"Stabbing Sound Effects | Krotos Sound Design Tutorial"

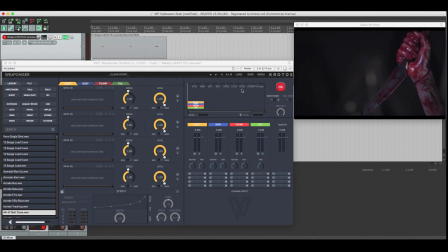Okay, so it's Halloween, and I'm going to design some stabbing sound design using Weaponiser here. I've got this video, let's take a look.
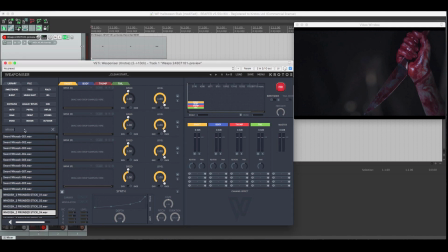Okay, so let's build this up straight out of Weaponiser's Battle Bundle, which we've got installed here. So we've got a whole load of whooshes. Let's introduce one of these into our onset layer. Now I'm going to build up my second layer. So in the body, I'm going to add in some other fruit foley style effects.
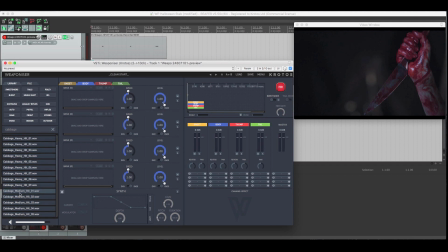I'm going to use some of this cabbage. In we go. Let's solo this. Now I'm going to add some body thuds using some boxing gloves. And I'm going to add some wood floor texture.
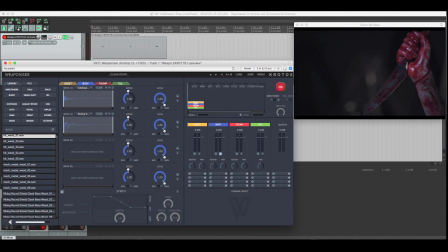Okay, so I've got a whole bunch of different things here. I'm going to look for something with a bit more weight.
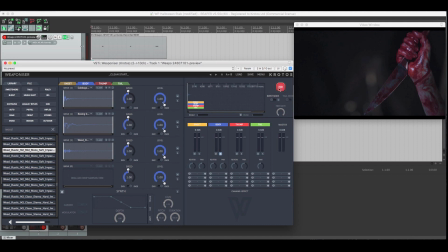There we go. So I'll add this to my library. Let's see what this layer sounds like. Okay, so I'm going to pitch these all a little. I'm going to mix them and add them together. I'm going to use the timeline to offset the body and the whoosh.
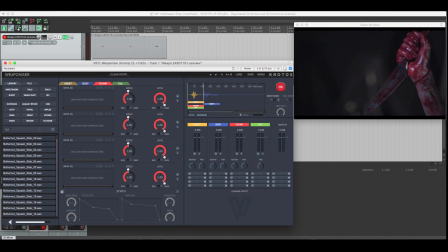Now let's add some other layers into my thump layer. So I'm going to add in some fruit foley, some butternut squash. Sounds a bit like this. I'm also going to add in something that sounds a bit more crunchy.
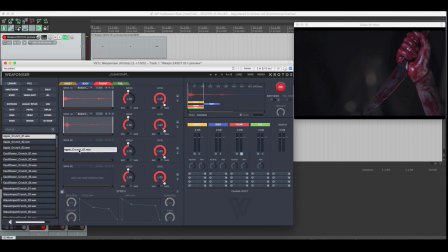Maybe these apples. I like that last section in particular, so let's add that in. And also I'm going to use the synth here to add a little bit of low end bit of weight here. So I'm going to adjust the amplitude envelope and the duration and the pitch envelope and throw that in as well.
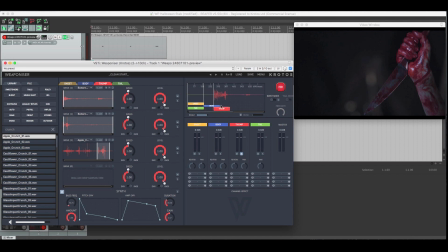I'm going to offset that layer as well. Now for our tail, I want something quite grotesque, so I'm going to add in some celery crunching. I'm going to select a section of that file and in another section as well.
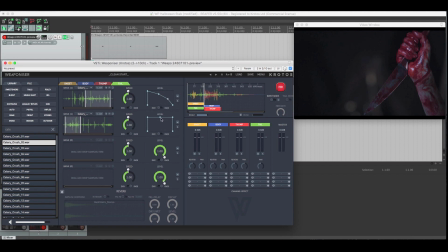I'm going to adjust the amplitude envelopes and the speeds. I'll offset that a little bit as well. Now we've got a quick knife sound design. Let's see it with the video.
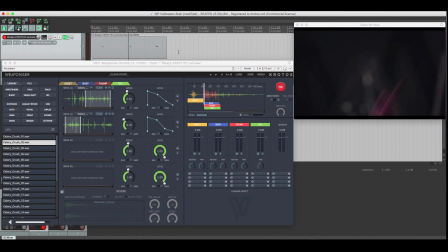Okay, now so I'm going to add some variation because each one of those stabs sound exactly the same. So by holding Alt or by grabbing the white pin on all of these sample players in Weaponiser,
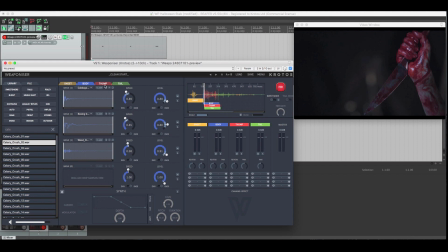I'm going to add some variation very quickly to a whole collection of these samples that I'm using, so that every time I trigger, it'll sound slightly different. I'm going to add some drunk timing variation as well from the timeline. And I'm also going to add in some extra whooshes.
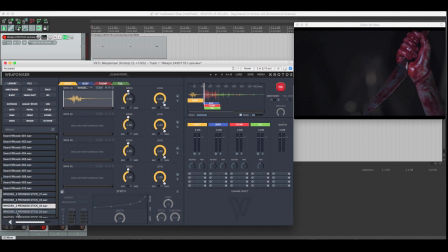So I can drag these into the bank, and now every time the onset engine is triggered, we'll hear a different whoosh. And with everything else, and the video, sounds like this.
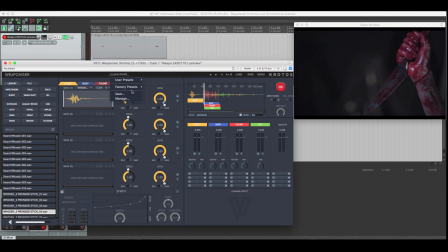So from this main core design that I've produced really quickly, all of a sudden I can change a lot of variation, and I can also change the preset using those same trigger points. Because Weaponiser uses MIDI to trigger the entire engine, I can do this really quickly and really easily.